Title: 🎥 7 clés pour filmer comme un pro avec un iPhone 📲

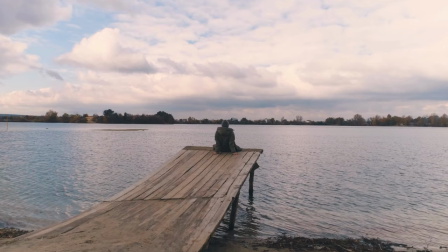4:09 Tu vas voir des super couleurs. Si tu ne peux pas te lever aussitôt ou être disponible pour le coucher du soleil, opte pour un temps couvert et nuageux. Les nuages agiront comme un diffuseur naturel de la lumière. La lumière sera alors uniforme et douce sur ton sujet. Maintenant que tu es prêt à filmer, il faut savoir incorporer des mouvements simples mais élaborés, fluides et lents pour créer un côté ciné à ton image. Tu peux utiliser les plans fixes, c'est un classique du cinéma qui fonctionne toujours aussi bien, et utilise la règle des tiers pour t'aider.
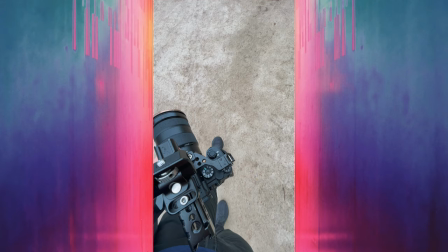4:41 Tu peux tester alors différents angles, mais surtout reste créatif. Tu peux ensuite varier avec des plans mouvements, quand tu marches avec l'ultra grand angle par exemple, en tournant autour de ton sujet,
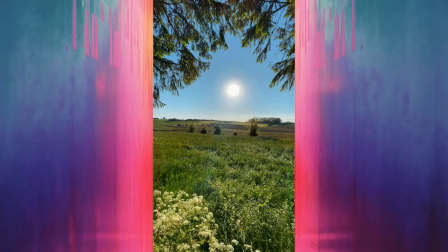4:53 le fameux parallaxe. en réalisant un reveal pour mettre en lumière ton sujet en créant de la profondeur dans ton image.
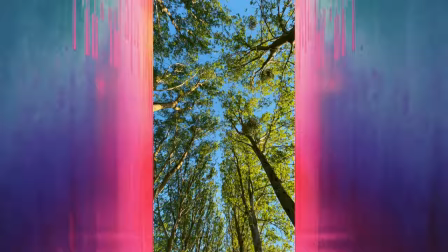5:00 Ne te limite pas à ces quelques astuces, reste innovant, créatif pour faire la différence et marquer les esprits. Le point numéro 6, c'est de soigner sa composition. Pourquoi ? Pour éviter les petites erreurs que tu pourrais éviter et ne pas pénaliser ta vidéo finale.
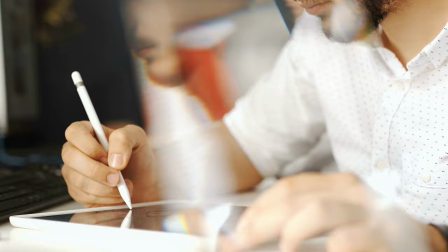5:15 En vrac, voici quelques astuces. Remplis ton cadre avec tes sujets et évite de mettre trop de ciel. Utilise un premier plan pour créer de la profondeur dans ton image. Utilise la règle des tiers en plan fixe.
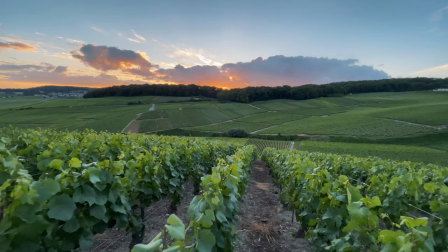5:27 Utilise la règle des tiers en plan en mouvement, c'est le parallaxe. Utilise des lignes directrices pour guider le regard.
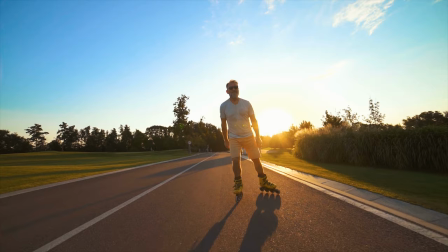5:34 L'astuce bonus, crée un halo autour de ton sujet avec une backlight, un contre. C'est un peu comme si une personne était devant le soleil. Ton sujet va se détacher de l'arrière-plan et ça va venir le valoriser pour avoir une super image.
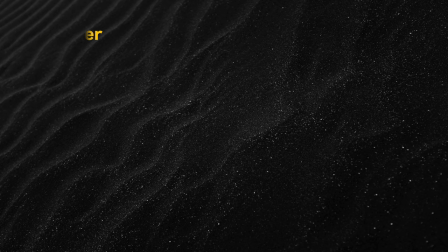5:48 Filmer, c'est bien, mais pourquoi tu filmes ces plans ? Pose-toi alors ces trois questions avant d'appuyer sur REC.
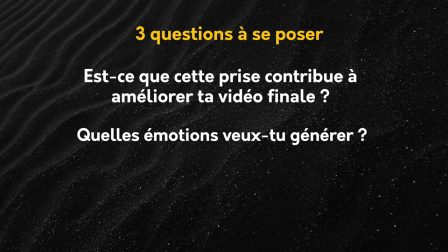5:53 Est-ce que cette prise contribue à améliorer ta vidéo finale ? Quelles émotions veux-tu générer ?
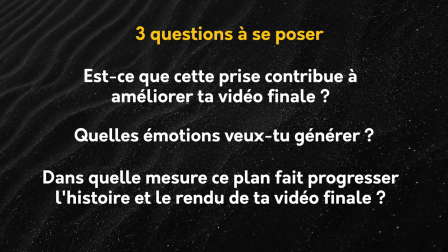5:59 Dans quelle mesure ce plan fait progresser l'histoire et le rendu de ta vidéo finale ? Pour t'aider, avant de filmer, essaie de créer une liste de plans pour avoir un fil conducteur lorsque tu filmeras. Voici mes deux conseils bonus. Filme un peu plus que nécessaire, tu pourras toujours supprimer ensuite. Mais filme toujours avec intention. À quoi va servir le plan que je filme ? L'idée, l'intention et j'appuie sur REC. C'était les 7 étapes pour filmer comme un pro avec ton iPhone. J'espère que tu auras pris du plaisir à écouter ces conseils, à les recevoir et que tu vas les appliquer pour améliorer la qualité de tes vidéos. Envoie-moi tes essais sur Instagram ou par mail. Je te ferai un retour pour améliorer davantage tes vidéos. Les infos sont en description. Et abonne-toi pour recevoir les prochains conseils et toujours être dans cette dynamique de progrès pour exceller en vidéo.
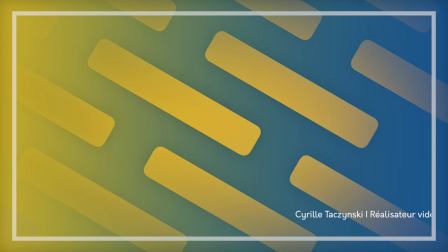6:47 Sors faire des vidéos et films avec intention. Bonnes vacances et à très vite. C'était Cyril. Ciao, ciao.